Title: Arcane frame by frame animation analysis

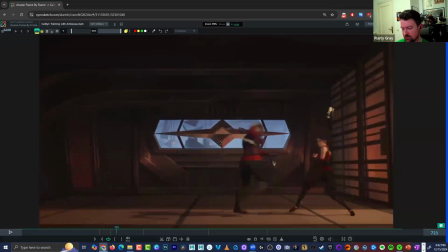And this has stuff that we talk about all the time when we're getting into baseball throws or punches or whatever it is, where we're really getting that hip going, taking off, that chest twisting, and that weapon or prop or whatever it is dragging behind.
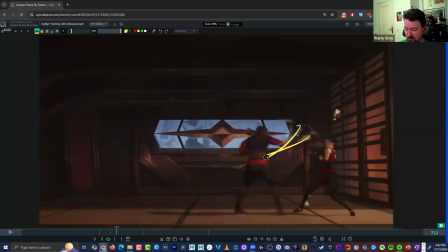And you get that smear frame to help you with the spacing here, to basically make that swipe super fast, right? We really only slow down like over here. And we can, even though we can't see that tip of that weapon anymore that was striking,
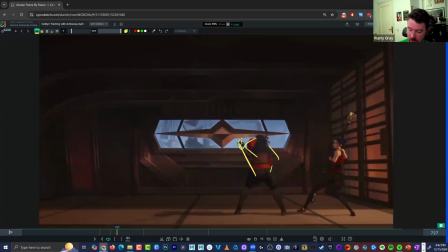we can see that her body, and the staff really slow down in this moment. And you can see right before this, or in the middle of the swipe rather, there isn't much motion going on in that chest and that hip through there.
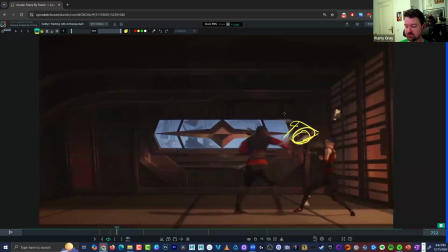She's pretty much already where she needs to be, and this is all following through, right? So that's what's giving that plenty of impact. And then here's another moment which really stood out to me in this training fight, where I just thought that's cool,
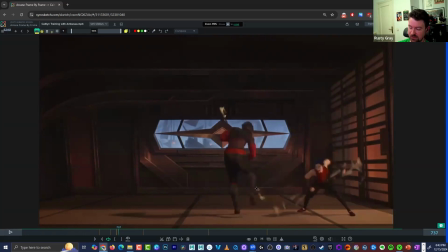where she goes and swipes this leg very frantically, and she just kind of casually lifts it off the floor. It almost feels like a subtle dance step, right? She doesn't rush anywhere. She doesn't take a big step. Just kind of like, I'll lift my foot a few inches off the floor.
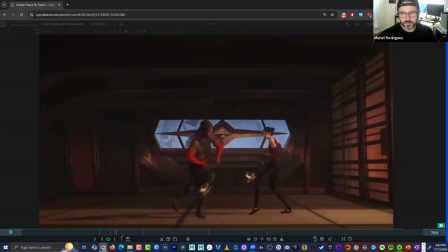Yeah. It's like she's just expecting that already. She knows the game already.
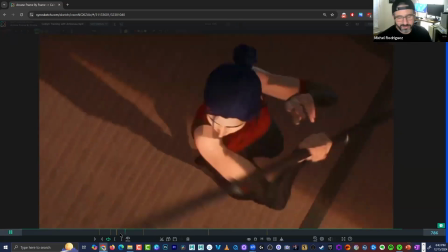I mean, Yeah, she knows where the move is headed. yeah. And like this is something that like I've seen a lot of you guys do,
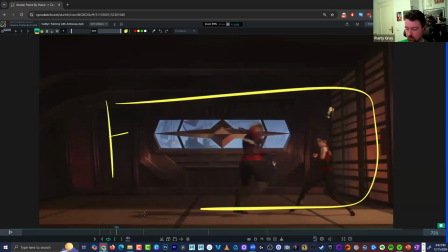is a scene like this where we're profile and we're seeing the two characters come at each other. So another important thing that I want to highlight here is what makes this very cinematic is the fact that we're cutting,
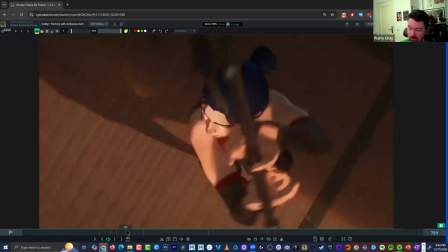and we're having these cuts of like we're overhead, and then we're doing a close up of the face,
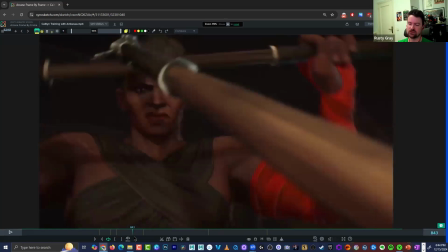and then we're seeing the other character close up, right? So those are the things that are making it feel a lot more dynamic than if it was just profile the whole time.
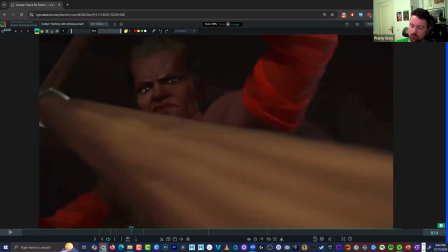It would feel a lot flatter, right? But these shots, it's not like these shots are harder.
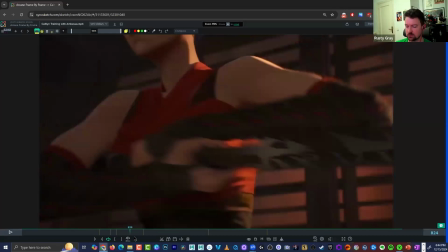In fact, I think when you're not profile and you're this close up, you got a lot less to worry about usually, right?
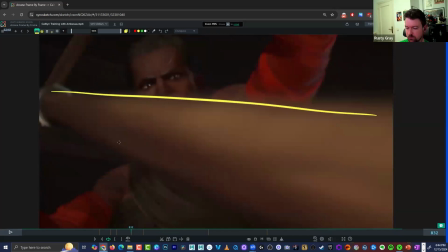There's a lot less to do. This is mainly just for that dynamic effect, and there are these really cool shots of the staff being super close to camera and then shooting far away, and obviously we're looking up at Ambessa here,
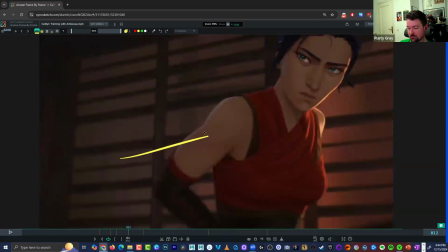right? And we're looking a little bit more straight on to Caitlyn.
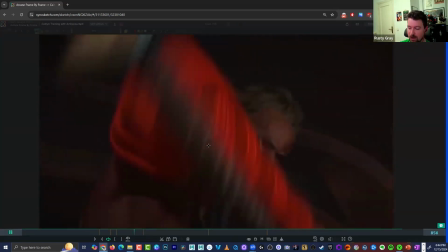So that there again, that power dynamic is shown.
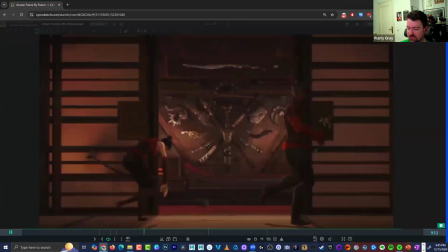And she's quite literally been yanking and pushing her around the room. I think they also do the trick, like if you watch
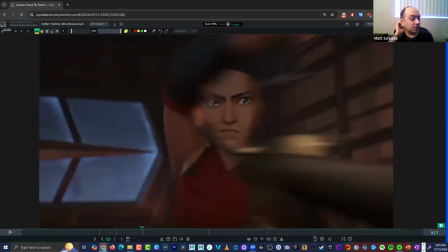like specifically Japanese martial arts movies, they'll do the thing where
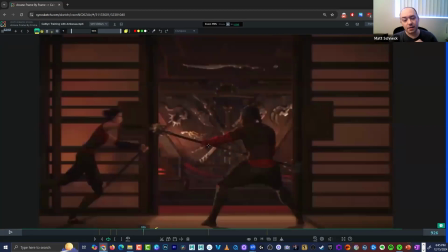in the wide you see the contact and then it'll cut to the close up and you see the contact a second time.
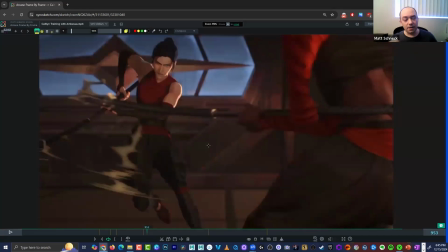Mm-hmm.
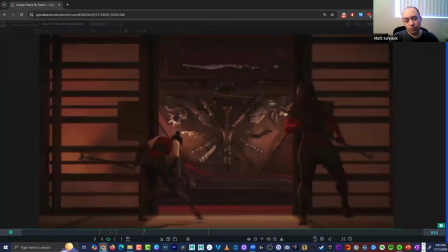And it adds a lot of weight to the hit, where like in American action scenes you would usually
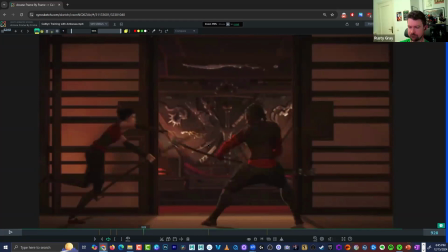like never quite see the impact, and it just doesn't feel as heavy of a hit when you do it that way.
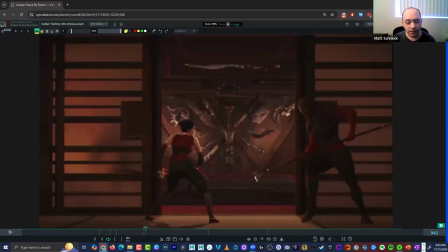Yeah. I mean I've seen a fair amount of Western movies that it almost makes one punch feel like it was 2 or 3 punches, which it can be overkill when they're doing that many cuts of the same punch. But I think to your point, if they're doing the one angle and
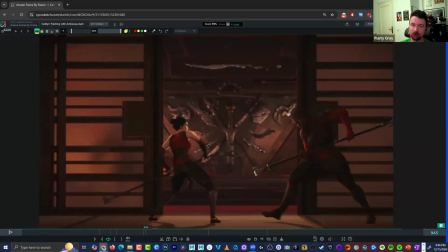then especially if the cinematography is not smooth, what you get is maybe too much of a shaky camera or whatever it is, and you miss the action. Yeah.